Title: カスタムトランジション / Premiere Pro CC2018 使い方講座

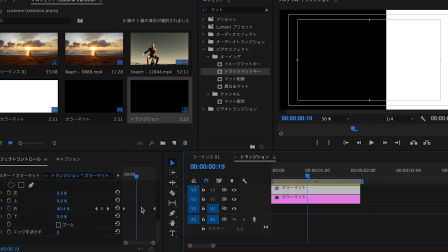250s
先ほどの黒と白のマットを作ったシーケンスに戻って一旦クロマットのクロップのキーフレームをすべて外しておきます
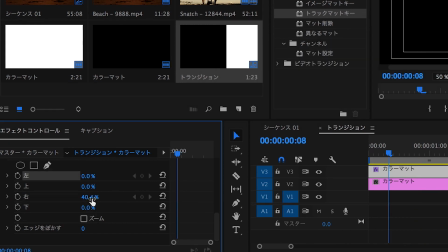257s
そしたらクロマットの最初の位置で右と左のキーフレームをゼロに戻しておいてどこか真ん中の方に移動して今度は40%ほどでキーフレームを打っておきます
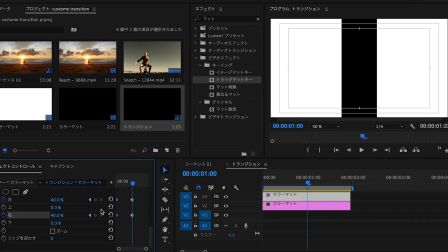268s
すると真ん中あたりに黒いラインが見えましたね
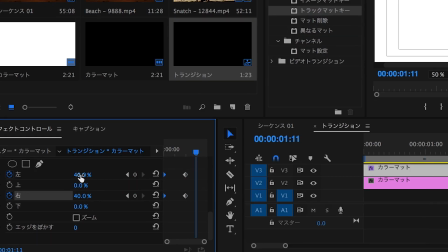271s
そしてもう少し進んだあたりで今度は右と左の値を30%と30%両方30%に設定しますそして最後の位置にフレームを進めたところで今度は45%と45%とか数値を設定していきます
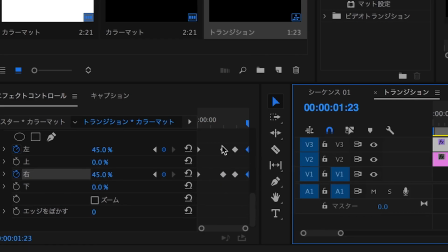288s
するとなんだかこんな感じでワンワンなってますね速度が一定で機械っぽいのでキーフレームの真ん中の2つのキーフレームにベジェをつけておくと
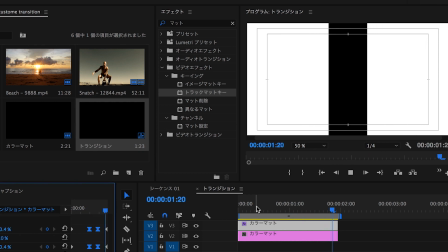297s
すごく滑らかーに動くようになっていきますこの状態で一旦確認してみます
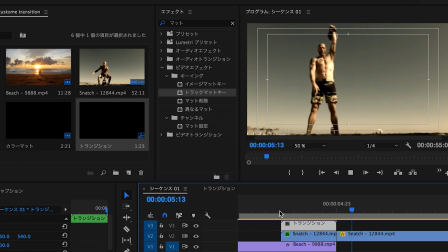302s
この状態だとトランジションというよりも邪魔が入った感じなのでこのエフェクトをスライドさせていきましょう
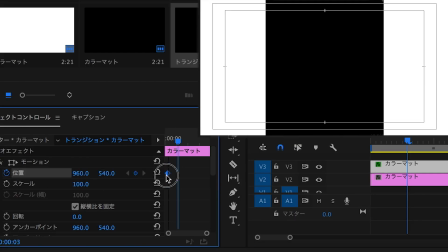309s
やり方は簡単でこの黒マットの位置 のキーフレームを最初に打っておいて真ん中あたりで一回左に揺さぶり つつの右へと吹っ飛ばしてあげ
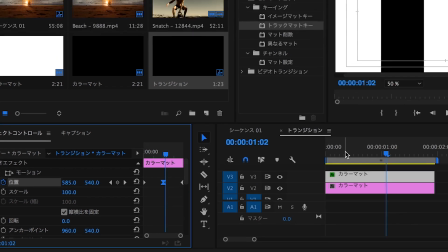318s
ましょうさっきと同じようにこの動きにも 真ん中のキーフレームにベジェをかけておきますはいこうするとこんな感じの動き ができます
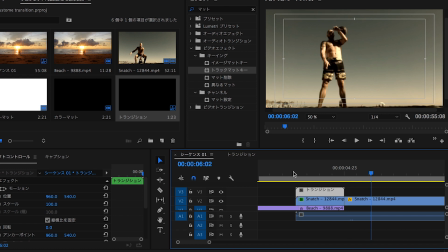327s
はいするとこんな感じの動きですね するとさっきのシーケンスに戻ってみるとトランジションが適用されて こんな感じに見えるようになって
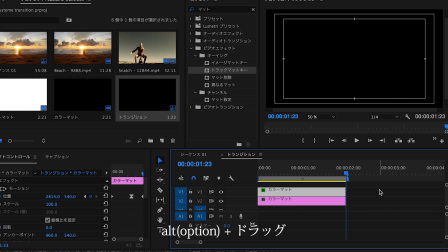334s
いますついでにまた今のトランジションのところに戻って黒いマットをAltキードラッグで複製して上に配置して
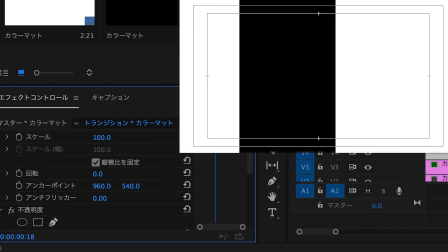342s
アンカーポイントを変えることによってこの黒い部分の数を簡単に増やすこともできます
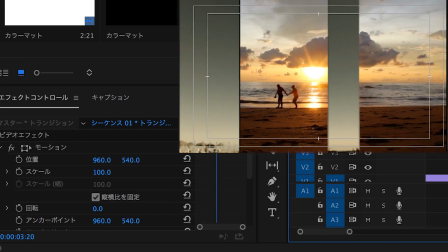348s
まあ工夫次第でいろんな形のトランジションを作成できますし後々紹介するようなプロモーションビデオでもかなり役に立ちますので
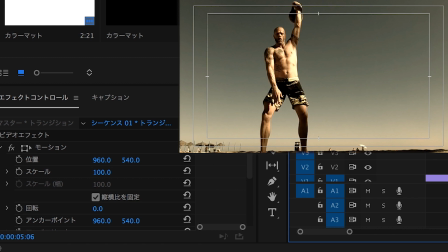355s
ぜひとも真似してみてくださいそれではここまでご覧くださり本当にありがとうございますいつか会える日を